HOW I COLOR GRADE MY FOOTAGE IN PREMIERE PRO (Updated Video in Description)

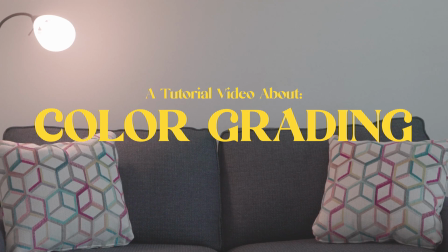[0:00]
Okay, so you're probably wondering why this shot that looks so bad is the intro shot to a video about color grading. But maybe you're not wondering, because maybe you realize this is shot in a log format, which means there's no saturation, color, or lighting adjustments made in the final product when you're watching it like this. However, I'm going to teach you in today's video how to take this shot from this to this in about 4 steps and maybe 5 minutes of your time. But also do keep in mind that these 4 steps, as well as my process in general, is probably on the less professional, more stylized, my version of it, if you would, side of things. Meaning that it probably and most likely is not the correct and 100% professional way to do it. However, you guys seem to like the way the footage I make looks, and you guys seem to enjoy my style of it. So I'm going to take that and share it with you. But keep in mind, I'm not saying this is the correct professional best way to do so. That being said, let's get into it. Let's talk about it. All right, so when we get into it, right, we have 4 steps, like I mentioned. The first step and the most important step is our lighting correction.
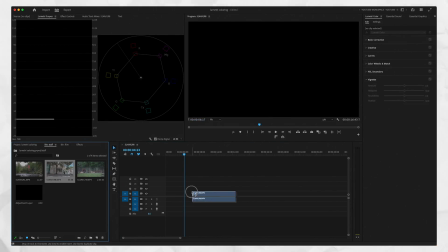[1:08]
We're gonna go ahead, I already dragged in 3 different clips that I wanna show you. We're gonna drag in a clip, go to your Lumetri color, and if you don't have a Lumetri color panel,
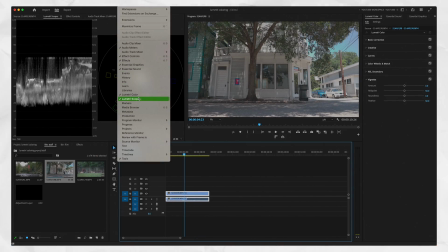[1:17]
window, Lumetri color, and Lumetri scopes. This is our Lumetri scopes panel.
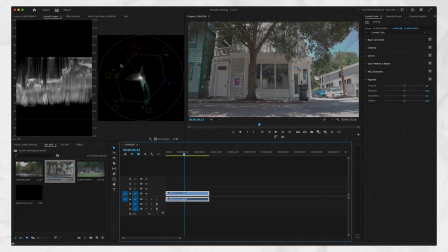[1:22]
This is our color panel. Second of all, in Lumetri scopes, if you don't have what you see here, this is what I'm gonna be using, so you can reference this. Right click on the area, choose vector scope YUV, which is this thing, and then choose waveform Luma, which is this one, which is only for the lights and darknesses of the shot.
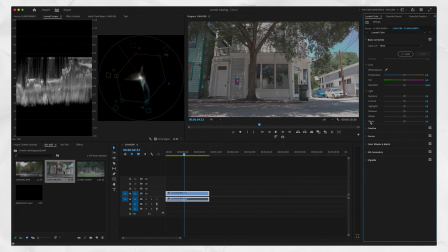[1:39]
Go to basic correction, see where it says blacks. We start here, we take the blacks, we drag them down. We wanna get the bottom of this waveform as close as we can to touching zero. And the second it touches zero, we stop. So click on our blacks, drag down. You can see that it's starting to move towards zero.
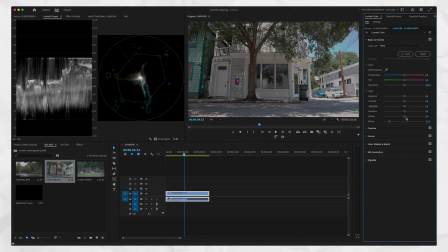[1:57]
We're at zero, that's good. Now, whites, we do the same thing, but we go to 100, and that's good.
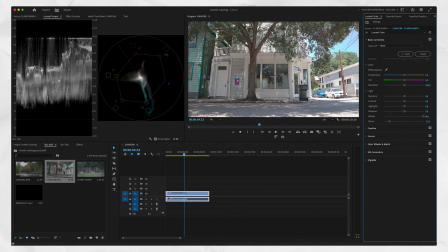[2:04]
They're really close to 100, and honestly, it's getting a little too bright for my preference. And remember, these are only rules of thumb. Look at your shot, make sure it looks good. It doesn't matter what this says, in my opinion, if this doesn't look good.
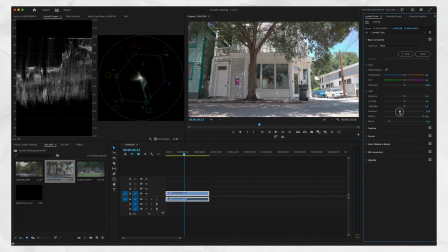[2:19]
So let's go ahead and take our shadows. We can bring those back. So bring those down. You'll notice the waveforms moving down.
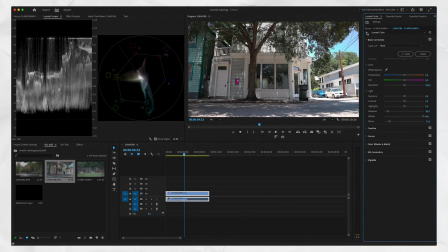[2:24]
We can click the effects on and off to see the bypass. Looks okay so far, but there's more to be done. Highlights now. Let's drag up a little bit, just a tiny bit, or maybe even drag them down, because I feel like we were losing some detail over here, and now we have it back. And we can bring our shadows up a little bit so it's not too dark of a shot. Keep checking that, filter on and off.
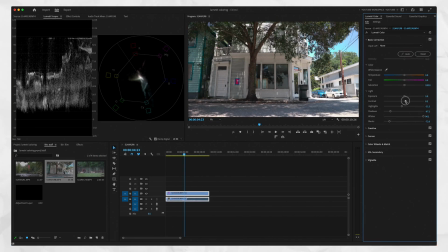[2:44]
Looks good so far. What we want to do last is our contrast. Let's boost the contrast up, and then exposure you can play with if you need to. But in my case, this shot's pretty well exposed to me, so I'm going to keep it that way. Now this brings us to step number 2, white balance correction and color correction on the individual shots, not the whole scene, just the shots.
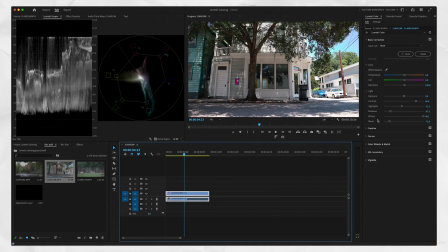[3:03]
So click the shot again, but before we go to creative, we have to make sure our white balance is correct. So let's go ahead and instead of trying to eyeball it and guess what our white balance should be like, go ahead, click your eyedropper tool, choose something that's white in your frame. In this case, a lot of it is white, so we can go ahead and click anywhere. Let's just click in the shadows, click there.
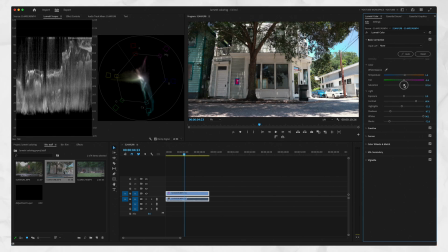[3:23]
You can see it corrected it, 1.3, negative 2.6. So I'm gonna boost the saturation just a little bit to add some life to it, if you would.
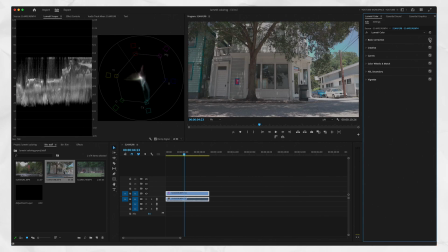[3:30]
And we'll turn that on and off, and you'll notice what a world of difference that made.
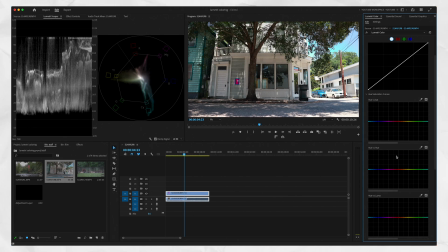[3:35]
Now, go to curves, and in my case, my camera is a little bit more on the red side. I don't like that. I feel like it's not as realistic as it needs to be. So go to hue versus hue, click that really quickly. Click on this red. See, this is a red I'm referencing. You don't have to click red. You can click on whatever your camera might need the adjustment for, if it needs the adjustment.
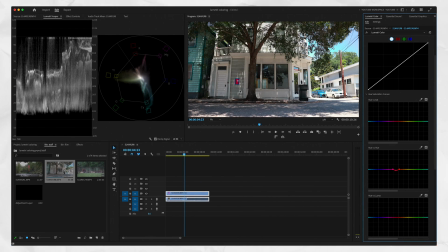[3:55]
And bring it down just a little bit towards the oranges, yellows, and that's a little bit more realistic on the red side rather than like a magenta. We're on red now. That's all I wanted to do.